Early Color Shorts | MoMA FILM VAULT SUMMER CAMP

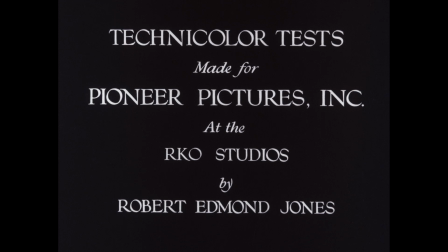4:10 So our last film in this program is a series of Technicolor tests
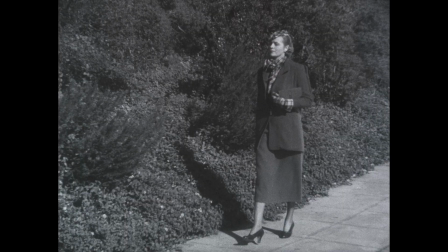4:15 made between 1933 and 1935-36 by Pioneer Pictures.
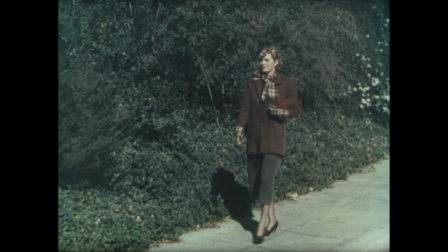4:23 They're made using the three-colour or three-strip Technicolor process.
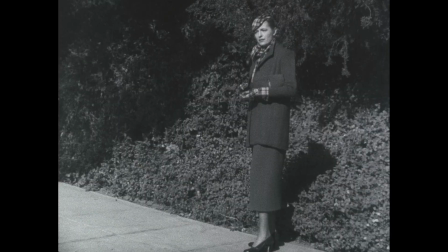4:28 The reel starts with footage of Nan Sunderland, who was a Broadway actress,
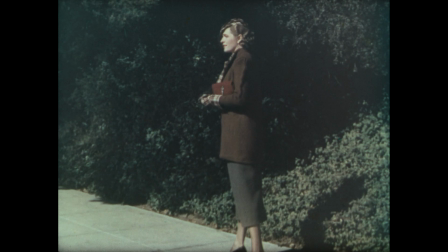4:33 showing black and white and then and color as you know a contrast and see what what more is added by color
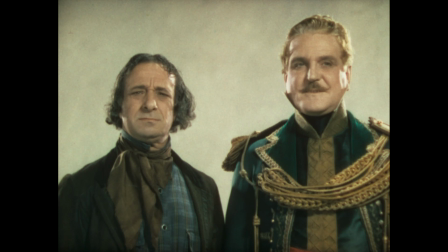4:40 as the real continues there's other tests from the dancing pirates
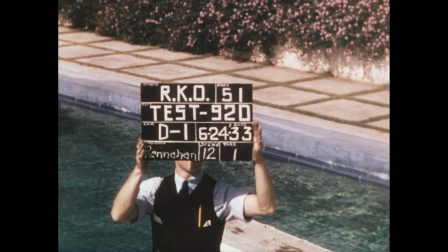4:45 and we see other tests with dolores del rio star at the time testing
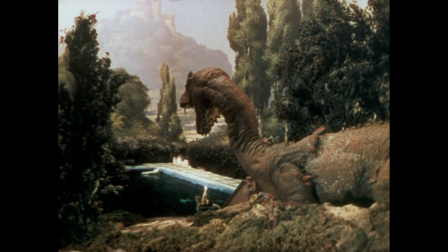4:51 process photography adding different layers to the image live action painted backgrounds even stop motion animation these tests you know they were a necessity in many cases. They had to test the lighting, they had to test the costumes, they had to test the sets, how you print things.
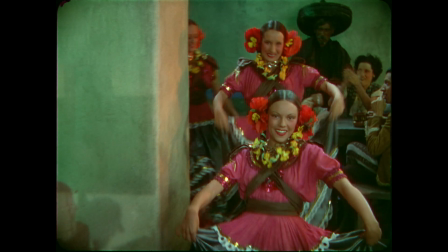5:09 Of course, we remember Technicolor today, it's, you know, this glorious Technicolor, three-strip Technicolor, this musical extravaganza, it's very gaudy and in your face.
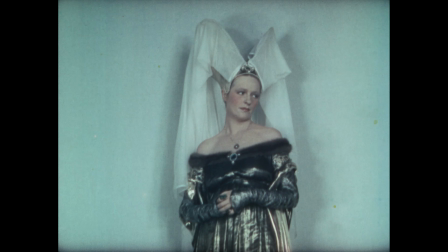5:17 But that wasn't necessarily the case in the 30s.
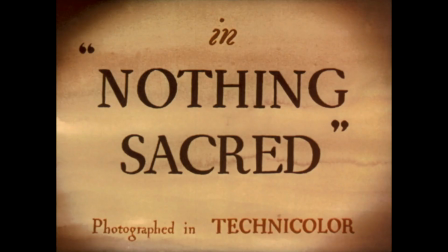5:21 They wanted to ease this full-color Technicolor in more slowly and they used more subdued palettes we recently did a restoration of nothing sacred
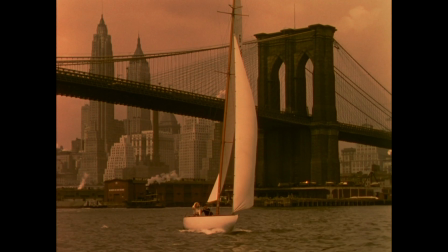5:29 1937 and it has a very muted palette right there yes it seems to have
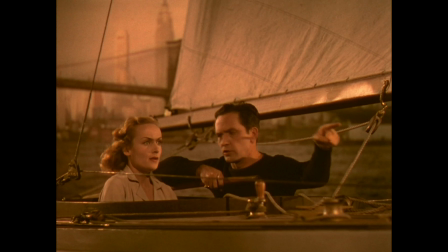5:34 been a unique experiment trying to get away from the kind of garish
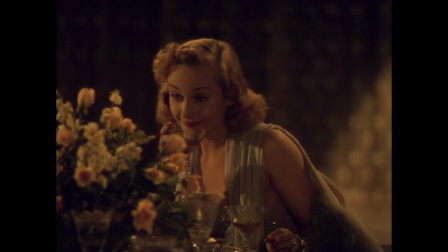5:40 technicolor of the early 1930s and it almost looks like a color wash more than a colored film very subtle it was a direction that technicolor decided not to go in it and so color design for narrative expressive purposes became a thing at that point. You have people like William Cameron Menzies who really understood how to use a palette of color to create a mood,
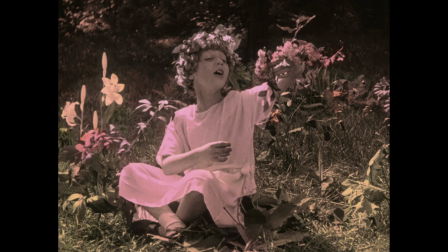6:08 to put across an atmosphere. I always say that nobody set out to invent black and white silent movies.
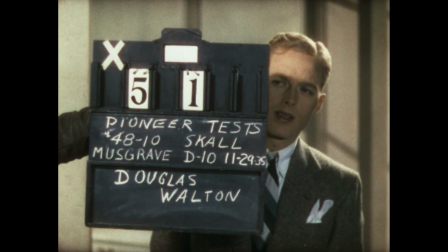6:17 That always from the beginning there were a will to have color and sound and even 3d i think
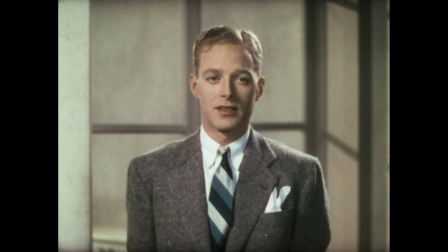6:23 these films demonstrate that color was certainly there from the beginning audiences were used to seeing color it was a creative tool for filmmakers but there were always many challenges in achieving full natural realistic color it didn't just happen overnight it was kind of a path there through various different processes and techniques and and technologies. It's important to recognize too that I think a lot of people first encountered silent films at their absolute worst. Dukes, you know, mudding for contrast at the wrong projection speed.
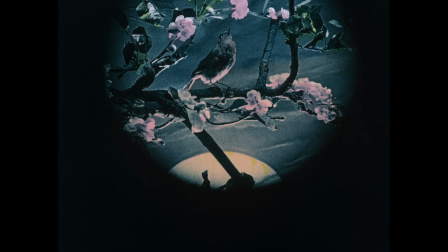7:02 So a lot of people have a sense of silent film as being far more technically primitive than it actually was.
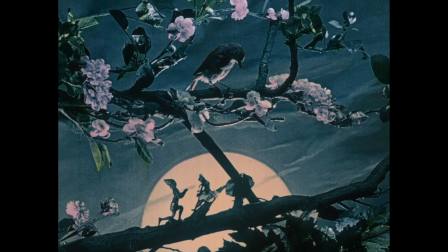7:09 And when you see the kind of work that James is doing, that MoMA does in general, in returning the quality of those original images, it's really quite striking.
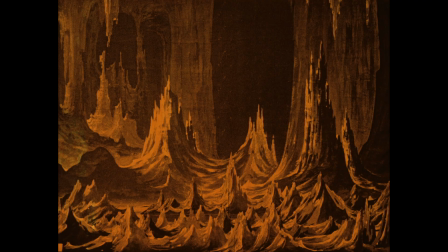7:18 They're quite beautiful. There's no reason to condescend to that work. And to me, that's the miracle of what we do every day at MoMA.
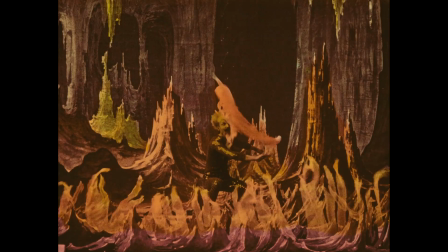7:28 Bring that stuff out of the cave and back into the light and show you how gorgeous it was.